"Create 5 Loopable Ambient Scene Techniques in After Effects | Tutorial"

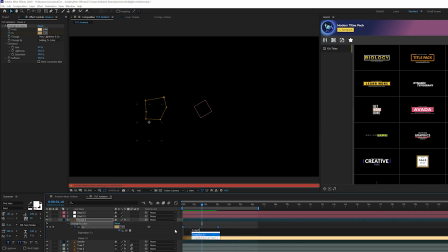[8:16]
keyboard bring our keyframes open stopwatch and we'll do the loop out again but this time we will use ping pong so now the lighting will be
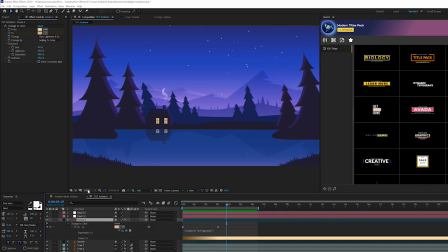[8:25]
changing throughout the scene and now we have a actual object that has lighting in it that's animated but for the overall scene i like to go to
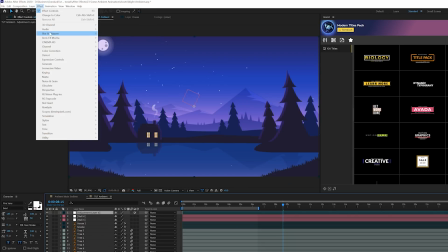[8:33]
layer new adjustment layer and come here to effect color correction and we'll do a brightness and contrast
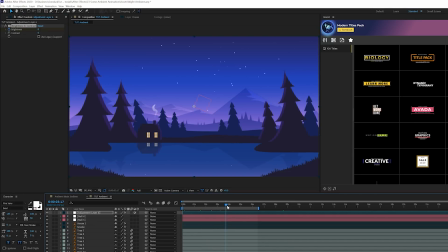[8:41]
and we'll go ahead and add a keyframe for brightness and we can move forward in time by a little bit and bring down the brightness of the scene or raise it up depending on what you
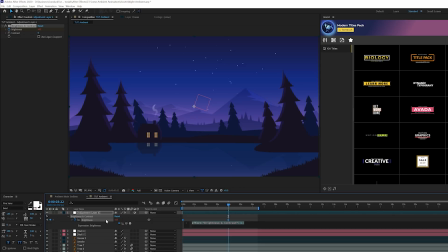[8:49]
want to do and what you bring up key frames and we'll do the same exact uh loop out expression that we just used just like that ping
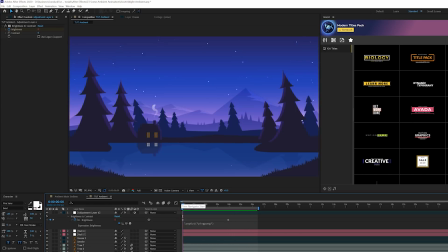[8:56]
pong so now the lighting of the scene will be changing very subtly but it just adds more to the overall composition very nicely so that's a
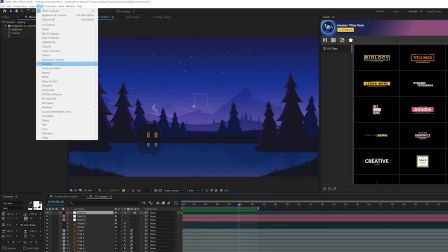[9:04]
really cool touch of what we're doing and then let's go to effect noise and grain and let's just add a little bit of noise to this so it's not all
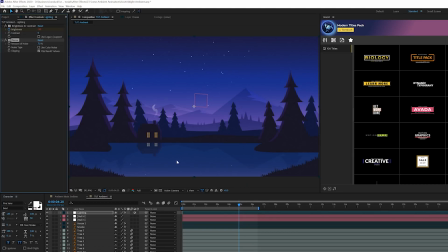[9:10]
static so maybe i'll do like a seven percent and uncheck use color noise it will actually do like a four percent yeah so
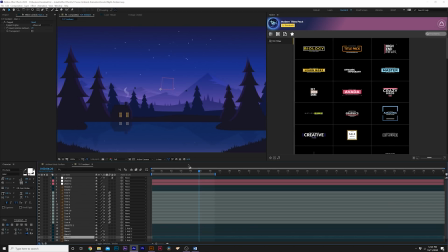[9:17]
just so just add a little bit more animation to our overall image okay so for our last technique we're going to create some just very subtle movements so i'll go to layer new null object and we could call this camera if you want and i'm going to select all of our layers that
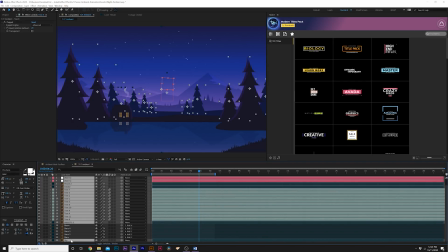[9:31]
are not parented to a null object already so i'll select all those and i'll parent it to the null or to
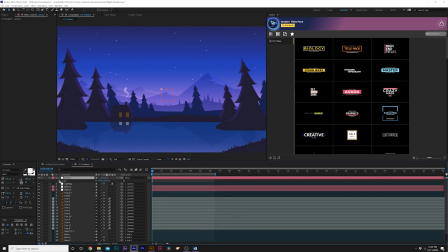[9:38]
the camera object that we just created hit astronaut keyboard for scale at the beginning of our timeline we'll add a keyframe for it and you know maybe we do like a five
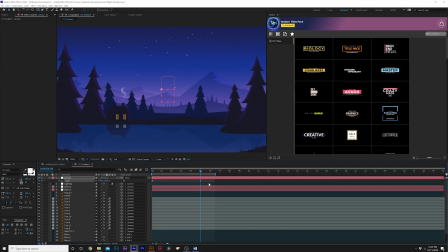[9:45]
second push in so we can move it in by a little bit actually we'll go ahead and extend that a little bit more if you want but you know we'll be scaling in and then we'll have it scale out so we'll click stopwatch and we'll do the loop out again and make sure
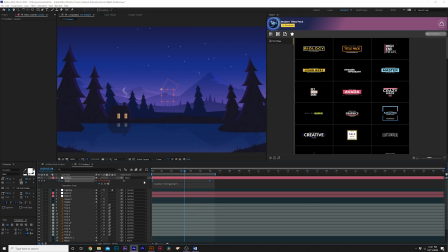[9:58]
it's like just like that and if you want you can make both keyframes easy easy keyframes by hitting f9 or keyboard so now it's going to be scaling in and out for however long you need to do which is a very nice animation obviously you can't just keep scaling in forever because then
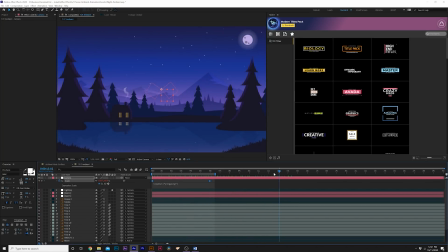[10:12]
you just be scaling in on you know a pixel but you know by repeating the animation this will create a very nice smooth movement to our comp so that is our tutorial on creating these loopable scene animations right here inside adobe after effects i hope you found this tutorial insightful and fun to follow along with and hopefully you picked up a handful of cool techniques that you can use in your future projects so
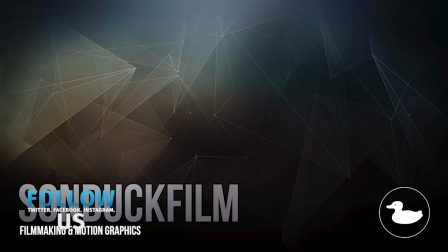[10:34]
be sure to hit that subscribe button because we post multiple post-production tutorials every single week right here on the channel. You can also hit me up on my social media networks. Those links are below and always be creative.